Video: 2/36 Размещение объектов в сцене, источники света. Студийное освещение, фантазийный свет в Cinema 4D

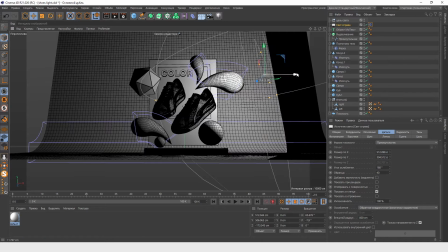(36:45)
Вот, видите, мы поставили галочку, и у нас таким образом с задней стенки не излучается свет.
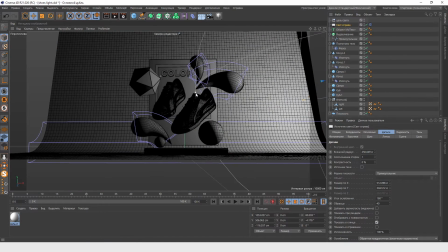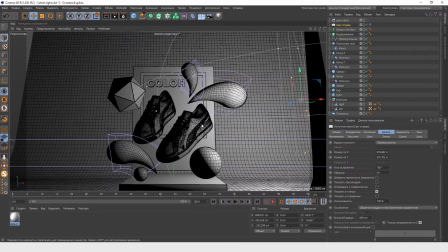(36:58)
Так, теперь давайте скопируем наш источник света справа на источник света слева.
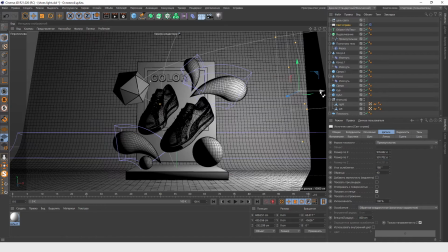(37:03)
Работаем так же, как с объектами. Нажимаем Ctrl. У нас появляется рядом с курсором иконка копирования.
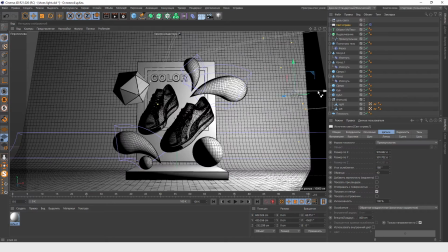(37:10)
И тянем наш объект.
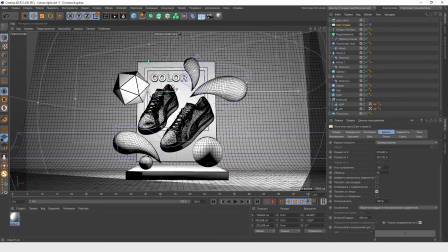(37:13)
И благодаря тегу Target он у нас сразу разворачивается и смотрит непосредственно на нашу сцену.
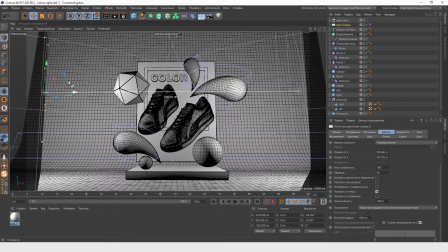(37:20)
То есть, по сути, если бы мы просто копировали, то наш источник света, он бы не смотрел на середину нашей сцены, а смотрел бы в ту же сторону, как и источник света справа.
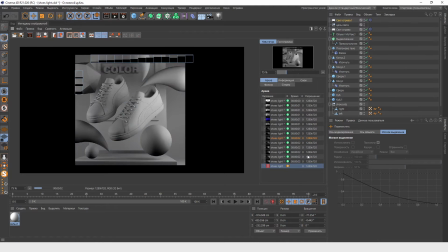(37:33)
Зарендерим, посмотрим. То есть вот уже интересней. Да, вот было, стало.
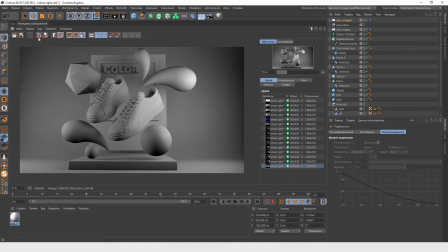(37:40)
Два источника света позволяют теневые части подсвечивать, то есть более объемное делать изображение.
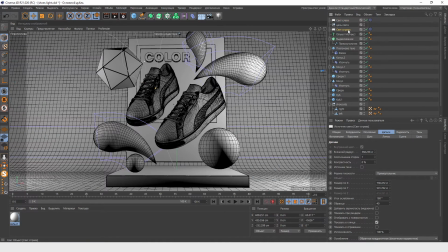(37:49)
Давайте переименуем его в свет слева. И давайте еще раз скопируем наш источник света справа и сделаем фронтальный источник.
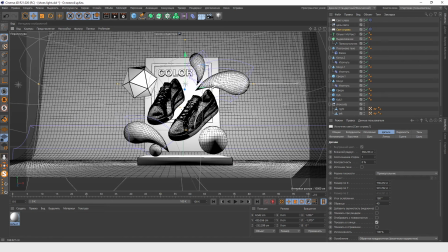(37:56)
То есть также зажимаем Ctrl, тянем вперед. Опять-таки, благодаря таргету у нас наш источник света смотрит непосредственно на нашу сцену.
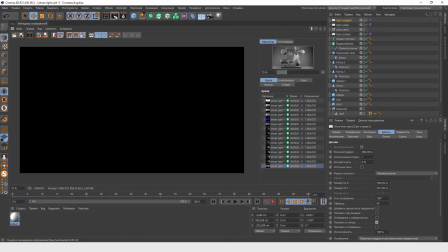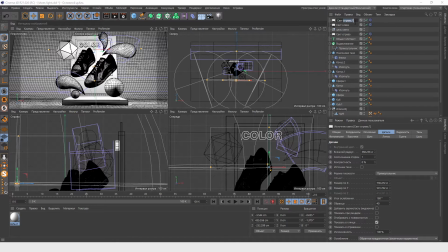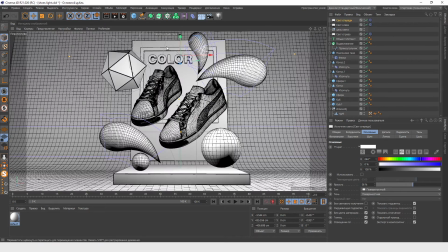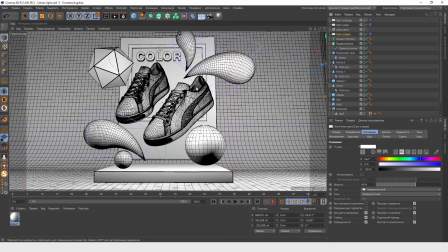(38:20)
Теперь давайте уберем тени у источника света справа и слева, потому что, конечно, физически неправильно, что у нас тени падают от всех источников. Вот, и тем более они, когда пересекаются, происходят вот такие некрасивые угловатые артефакты.
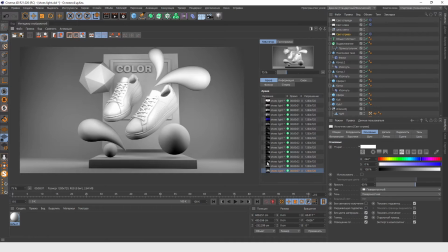(38:35)
Да, то есть на рендере это видно. Вот у нас такой слепые пятна.
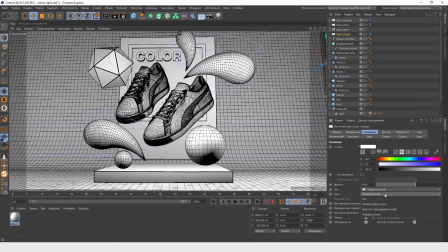(38:40)
Давайте отключим тип теней. На свете справа уберем. На свете слева тоже уберем. Ну и к тому же так будет быстрее происходить просчет нашего изображения. То есть чем больше теней, особенно в поверхностном типе, тем дольше происходит расчет нашего изображения.
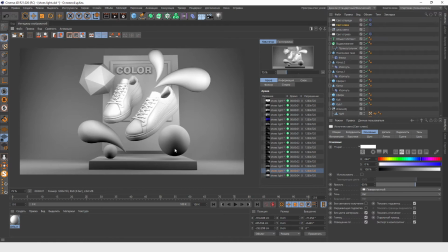(38:58)
Вот, уже лучше. То есть, да, видите, вот была такая контрастная граница с нарушениями.
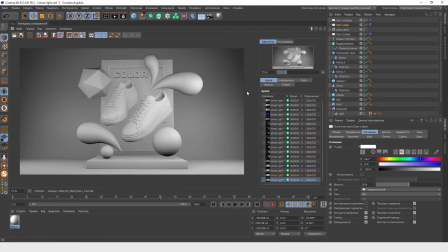(39:04)
Ну и здесь уже более корректно все это происходит. Также еще можно добавить глобальное освещение в нашей сцене. Условно это работает как настройки экспозиции при фотографировании.
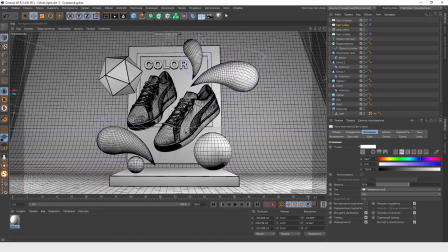(39:16)
Но добавляется это все точечным источником света, то есть самым простым. Давайте создадим его, то есть выбираем непосредственно лампочку.
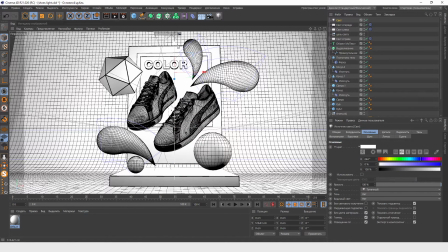(39:24)
И у нас появляется вот такой источник света. То есть это уже не плоскость, которая светит, а точка, которая испускает определенный свет.
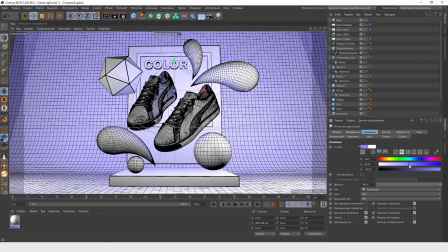(39:32)
У нее все те же самые настройки, можно задать какой-то цвет, задать ее интенсивность.
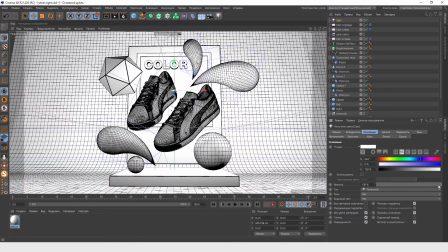(39:39)
Да, яркость давайте сразу понизим до 50, наверное, где-то.
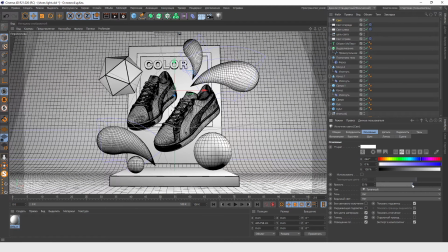(39:42)
И здесь у точечного света есть одна важная кнопочка, которую можно поставить, то есть окружающая подсветка.
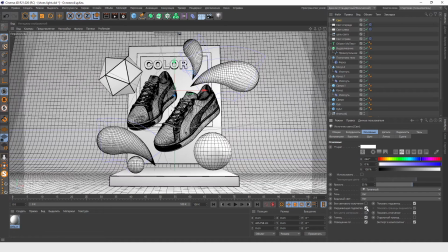(39:48)
Таким образом, когда мы активируем ее, у нас освещается вся наша сцена, то есть куда бы мы ни переместили наш объект, это уже не будет влиять, то есть будет подсвечиваться глобально вся наша сцена.
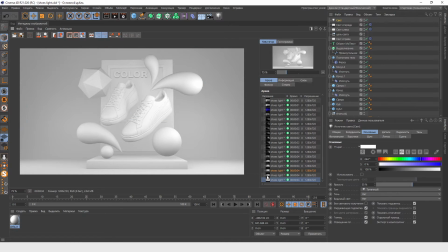(40:03)
Вот, видите уже, как приятно начала освещаться, уже пропали вот эти вот контрастные тени, да, всего лишь мы добавили точечное общее освещение сцены.
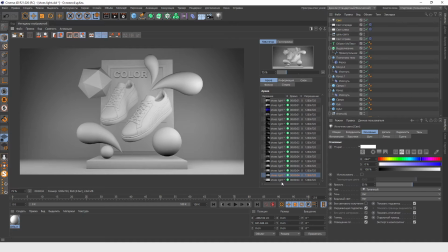(40:11)
Поэтому чаще всего точечный источник используется именно в окружающей подсветке.
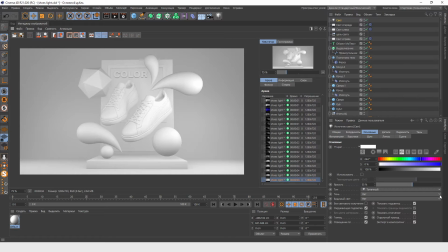(40:17)
Теней нам у него не надо, то есть мы просто глобально регулируем яркость.
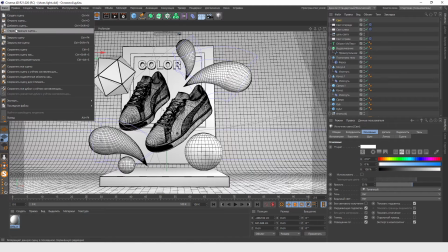(40:22)
Файл «Сохранить сцену» и создадим ее копию. Теперь «Сохранить сцену как?»
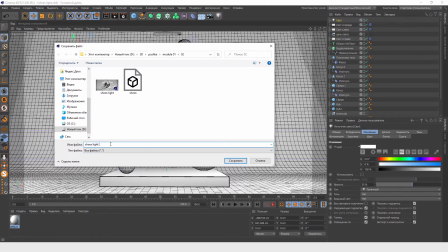(40:28)
Поиграемся с настройками освещения. То есть теперь будем работать здесь.
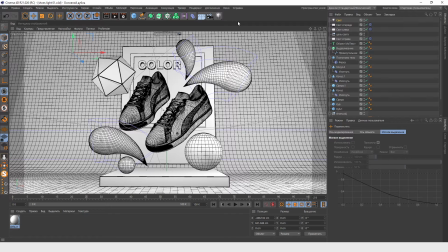(40:35)
Давайте сделаем уже какой-то более фантазийный свет. Чтобы задать сцене определенное настроение, можно менять цвет наших источников света. Допустим, свет справа можно сделать каким-то необычным, например, зеленым.
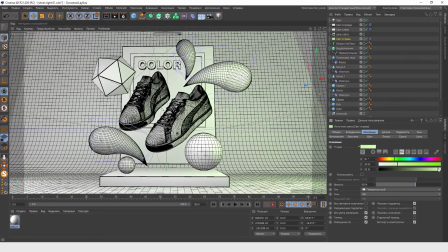(40:52)
То есть уже видим, как меняется наша сцена. А свет слева пусть будет оранжевым. Ну и фронтальный давайте тоже сделаем оранжевым. Сколько у нас там получается?
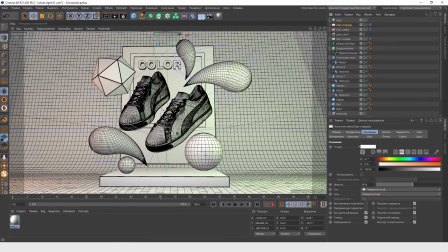(41:09)
21, 43, 92. Я просто запоминаю проценты. 21, 43,
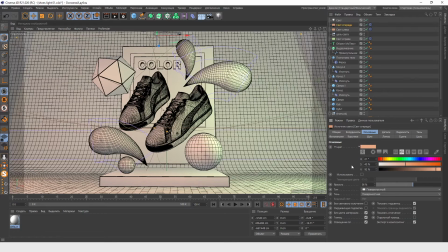(41:20)
92. Вот, таким образом у нас получилось три источника света. Давайте, наверное, только еще интенсивность поднимем, да? Свет справа пусть будет
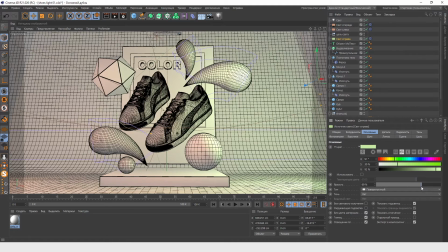(41:32)
процентов на 80, потому что если мы хотим добиться вот такого яркого пустынного освещения, то, конечно, насыщенность яркости света надо поднять. Свет слева. Свет спереди тоже давайте подкрутим.
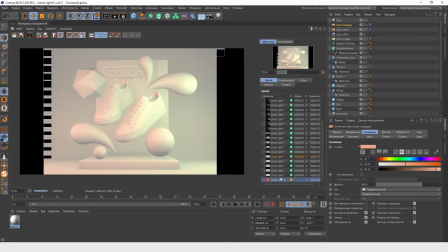(41:55)
Посмотрим, что получается. Да, то есть вот уже видите, ну, абсолютно другое настроение, такой приятный светотеневые переходы.
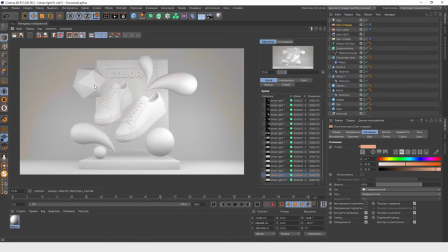(42:02)
То есть вот у нас было белое освещение, теперь непосредственно уже такое из двух достаточно контрастных цветов, если рассматривать по цветовому кругу Итана. Ну, с Global Light можно ничего не делать, пусть оно так и будет 54. Файл «Сохранить сцену».
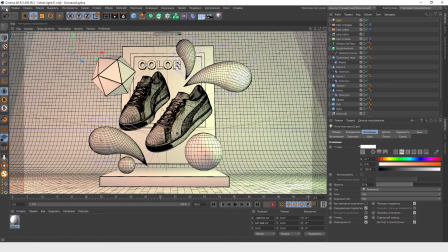(42:18)
Давайте откроем нашу предыдущую сцену с белым светом и пересохраним ее.
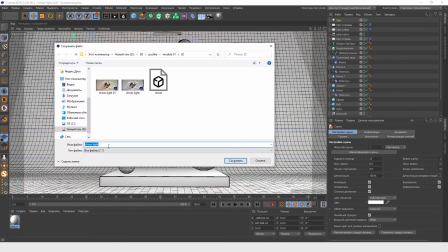(42:23)
Файл «Сохранить сцену как?» Я назову ее там, допустим, 0.2.
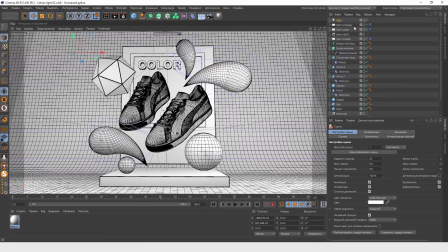(42:29)
И тоже здесь поиграем с источниками света. Давайте здесь вообще фронтальный свет спереди отключим. Да, то есть отключаем, мы нажимаем на зеленую галочку и видим, что у нас свет пропал.
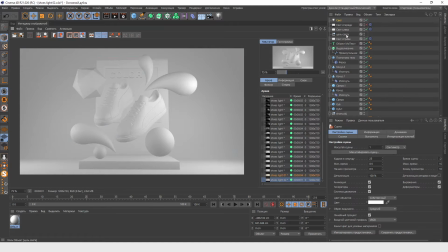(42:40)
Зарендерим, посмотрим, что получилось. То есть мы видим, что у нас есть свет слева, свет справа и глобальный свет.
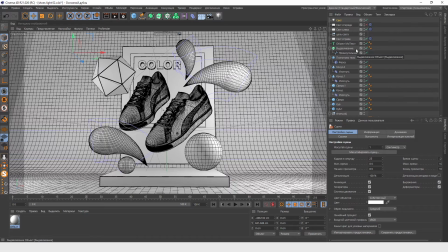(42:50)
Так, то есть мы отключили фронтальный свет, и давайте настроим свет справа и сделаем, допустим, розовый.
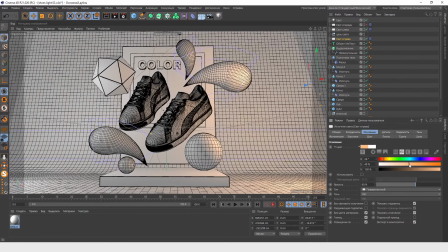(43:00)
Такой розово-оранжевый. Тоже давайте яркость поднимем, потому что у нас теперь два источника освещения, а не три. Ну и плюс один глобальный. И слева давайте сделаем голубой, да, то есть поработаем на контрасте.
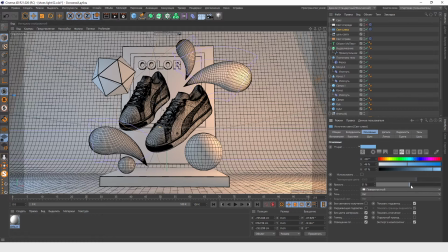(43:19)
Ну и тоже поднимем ему яркость.
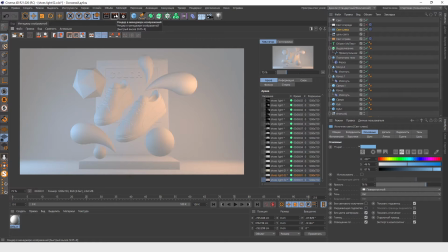(43:23)
То есть вот мы видим уже абсолютно другое освещение нашей сцены.
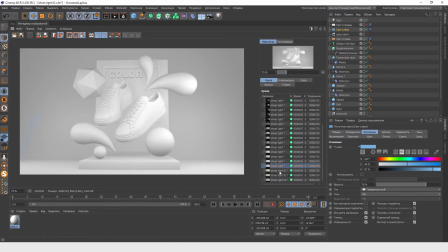(43:29)
То есть вот было белое с тремя источниками, плюс Global Light.
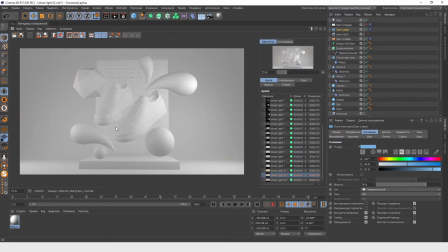(43:35)
И здесь мы настраивали желтый с оранжевым светом. Здесь мы убрали Front Light и здесь как бы настраиваем два боковых освещения. То есть у нас холодный свет смешивается с теплым, ну и получается такая интересная игра. И это мы все еще работаем без фактуры.
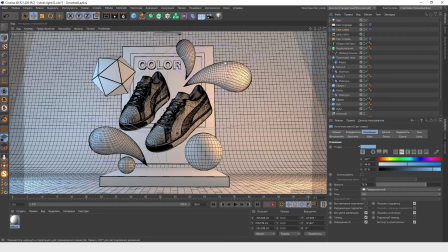(43:51)
Давайте все-таки включим Ambient Occlusion в нашем рендере, потому что здесь детали все-таки пропадают.
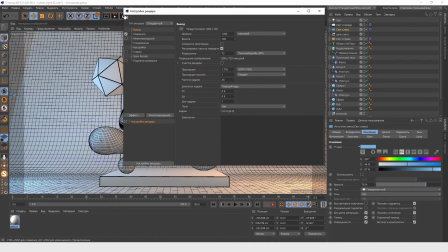(43:58)
Пока нажмем на настройки рендера. Ну и просто здесь ничего не будем менять. Зайдем в эффекты и добавим окклюзию окружения.
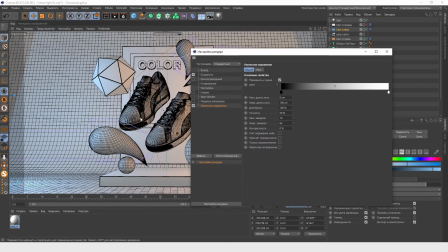(44:10)
Эта самая окклюзия окружения добавляет у нас дополнительные тени на границах и рельефе наших объектов.
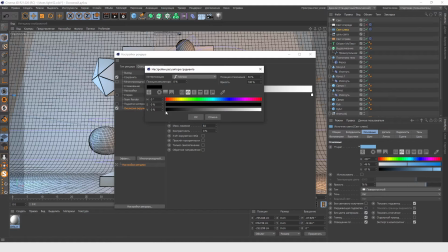(44:17)
И здесь я обычно нажимаю на ползунок света и выбираю какой-то более серый цвет, там выставляю где-то на 20, чтобы она не была такой темной. Ну и давайте больше здесь ничего пока менять не будем, просто закроем и попробуем опять зарендерить.
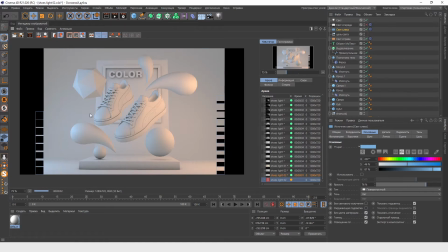(44:34)
То есть вот о чем я говорила, да,
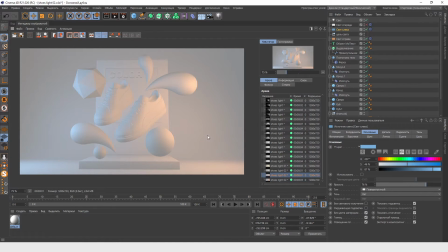(44:36)
то есть у нас без окклюзии окружения получается такой достаточно слепая сцена получается, то есть не видно каких-то деталей. А с окклюзией окружения здесь мы уже видим тени на границах переходов
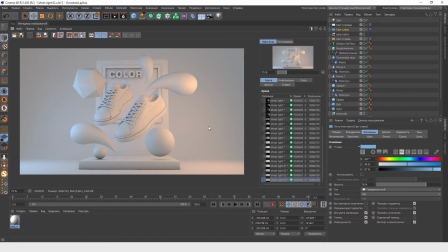(44:49)
Ну и как бы уже все такое более визуально привлекательное получается. В принципе, окклюзия окружения всегда используется при рендере, особенно при физическом.
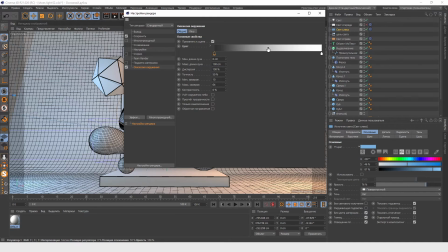(44:58)
Так, может еще чуть поменьше. Сузим границу, подвинем ползунок.